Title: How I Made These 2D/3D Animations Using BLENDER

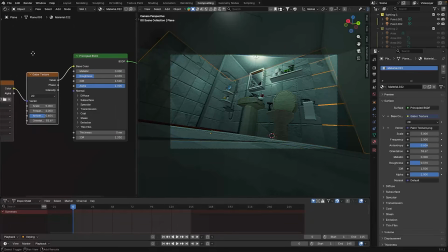8:13 I was honestly just playing around with a lot of the nodes and textures in the node editor, especially for the bathroom tiles. I kind of wanted to make it a little bit kind of painterly, I guess.
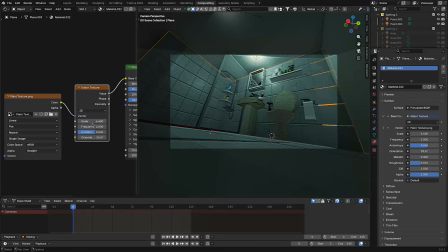8:27 I specifically played around with the Gabor texture. I also imported my own paint texture from Procreate.
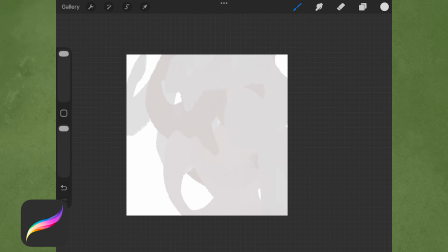8:35 Basically what I did was just painted a few brushstrokes and I just exported
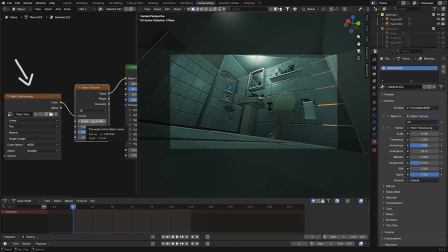8:40 the texture to Blender and I played around with the Gabor texture from there. And again, the nodes were actually not all bad. Like honestly at that point I was just playing around and experimenting with different things here and there.
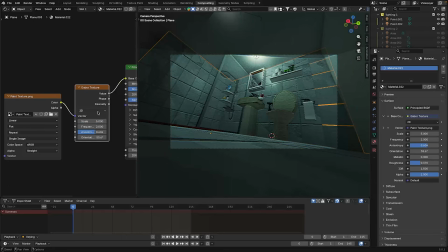8:55 So once you truly get it and understand it and watch a few tutorials about it, it's not as bad as you thought.
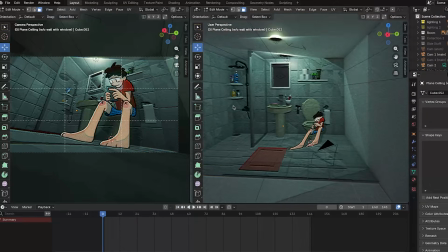9:03 Maybe for me personally, but it's not that bad. And here's a behind the scenes of the full animation.
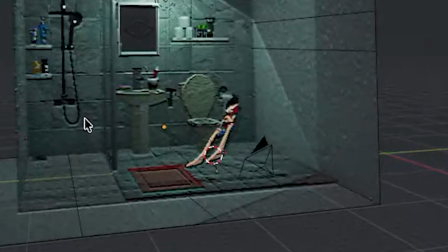9:11 As you can see, the character's kind of distorted, and that's just how it is. And here is the final animation.
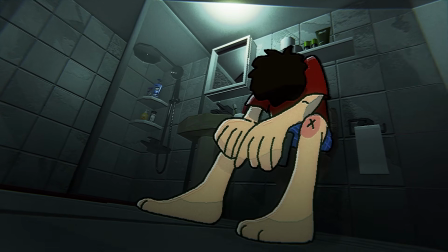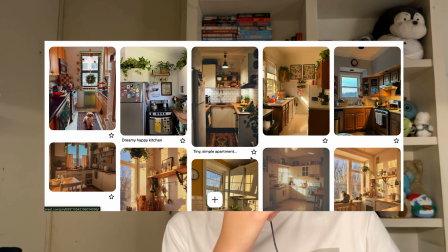9:25 This second piece, I was going more for a sunrise, warm kitchen aesthetic with a little cat character. And I wanted to have more interesting lighting and more dynamic camera movements compared to the first piece. I was kind of nervous because I was afraid that the camera movements will affect the grease pencil animation. Maybe a few of the lines were kind of a little out of place when I moved the camera around. But in the end, I just kind of masked it out with the compositing. So just like last time, I started with the modeling To be honest,
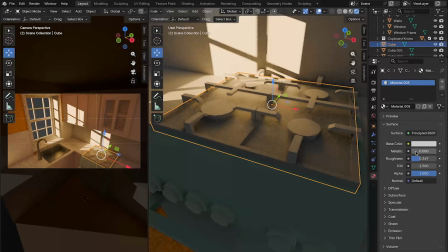10:01 I forgot to record the first portion of the modeling process, so my bad on that.
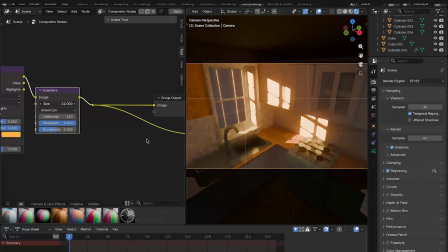10:07 And right now I'm just playing around with the compositor. I'm playing around with the lighting, the colors, experimenting with the compositor nodes,
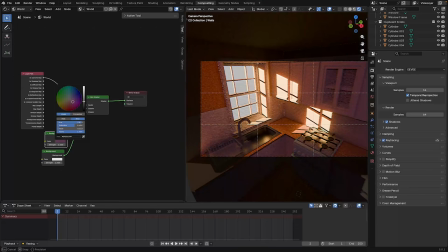10:15 and I'm editing the sky to give off that correct sunrise lighting that I was going for.
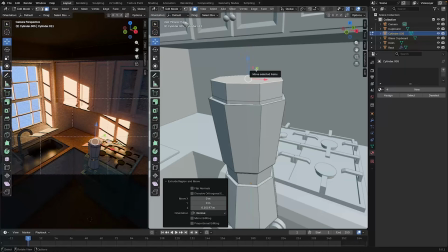10:22 And I continued modeling the rest of the objects in the scene,
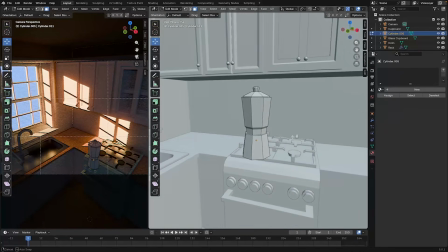10:27 like this tea kettle, for example, and also changing the materials.
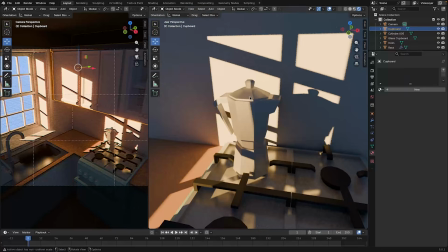10:33 It's pretty much the same deal, the same process, the same workflow, and I'm just changing this color of the clock here.
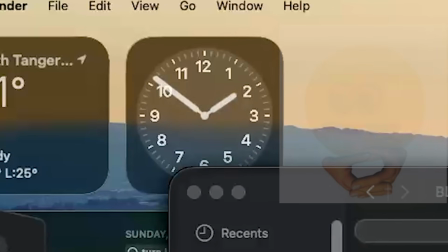10:40 Speaking of clock and time, there was a time where I forgot to stop the recording,
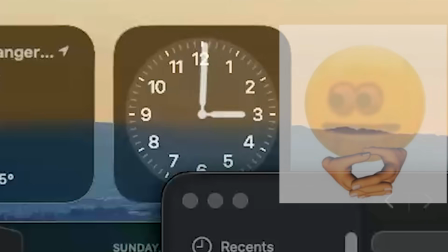10:46 so I was recording for 2+ hours. Also my bad on that.
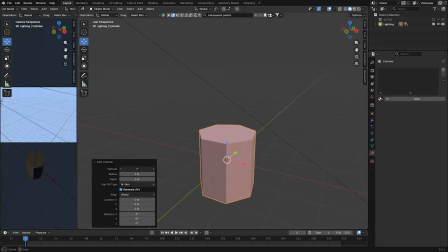10:51 And so now I'm just modeling this plant.
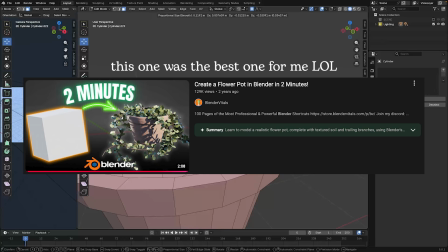10:56 I looked up several tutorials on how to make a plant on YouTube, and they have saved me.
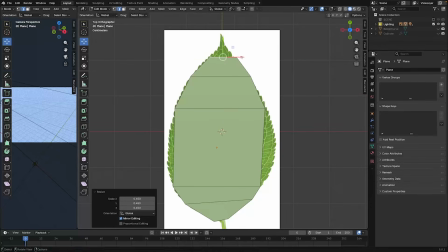11:01 And so right now I'm just modeling the leaf, and I'm UV mapping the leaf to have a texture,
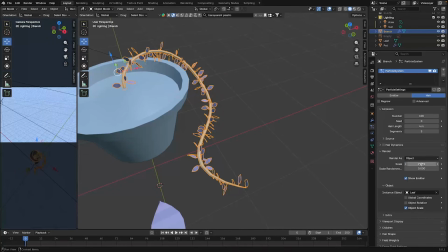11:10 leaf texture, and I used the particle system to actually make the leaves in the stem. Now I'm just putting the clay texture and the soil texture in the model,
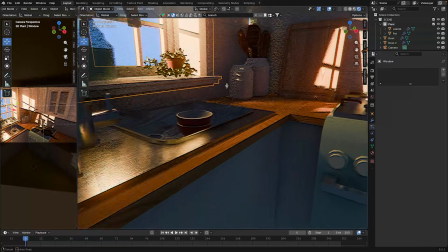11:23 and I put the plant right beside this window, and I also modeled another plant there,
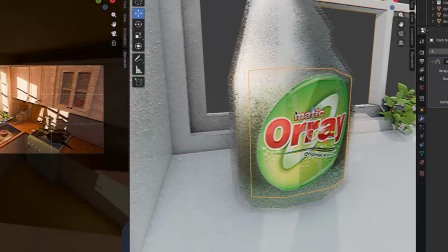11:30 putting the logo in the dish soap. And then I designed a calendar in Canva,
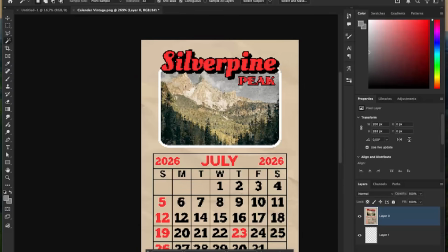11:36 and I made it low res in Photoshop, and I just put it in the scene.
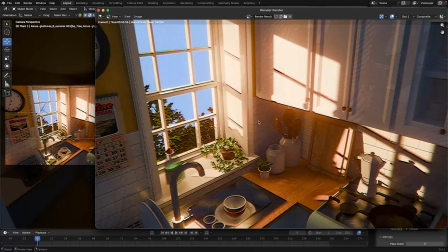11:41 I put a few trees to, have some nature outside, and I also made like a land of nature and a few
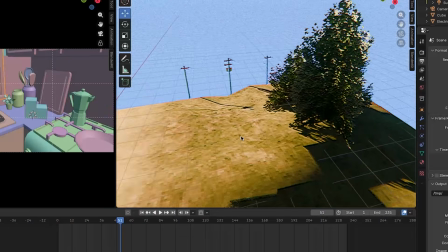11:50 other trees and some electric poles to give it more life outside of the window from the camera.
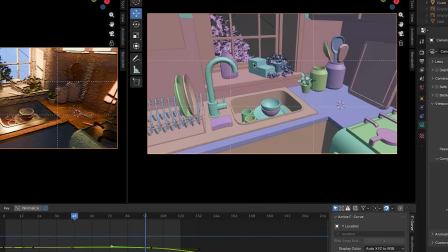11:56 And now I'm just blocking out the animation using this cube to know where the cat is going to be positioned, and also animating the camera.
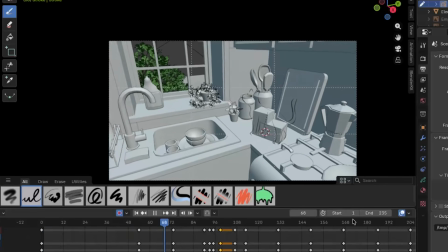12:05 Then I roughly animated the cat so that I can test out if it'll work
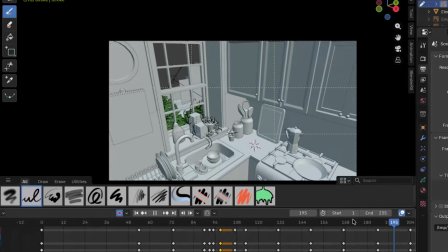12:11 with the dynamic camera movement.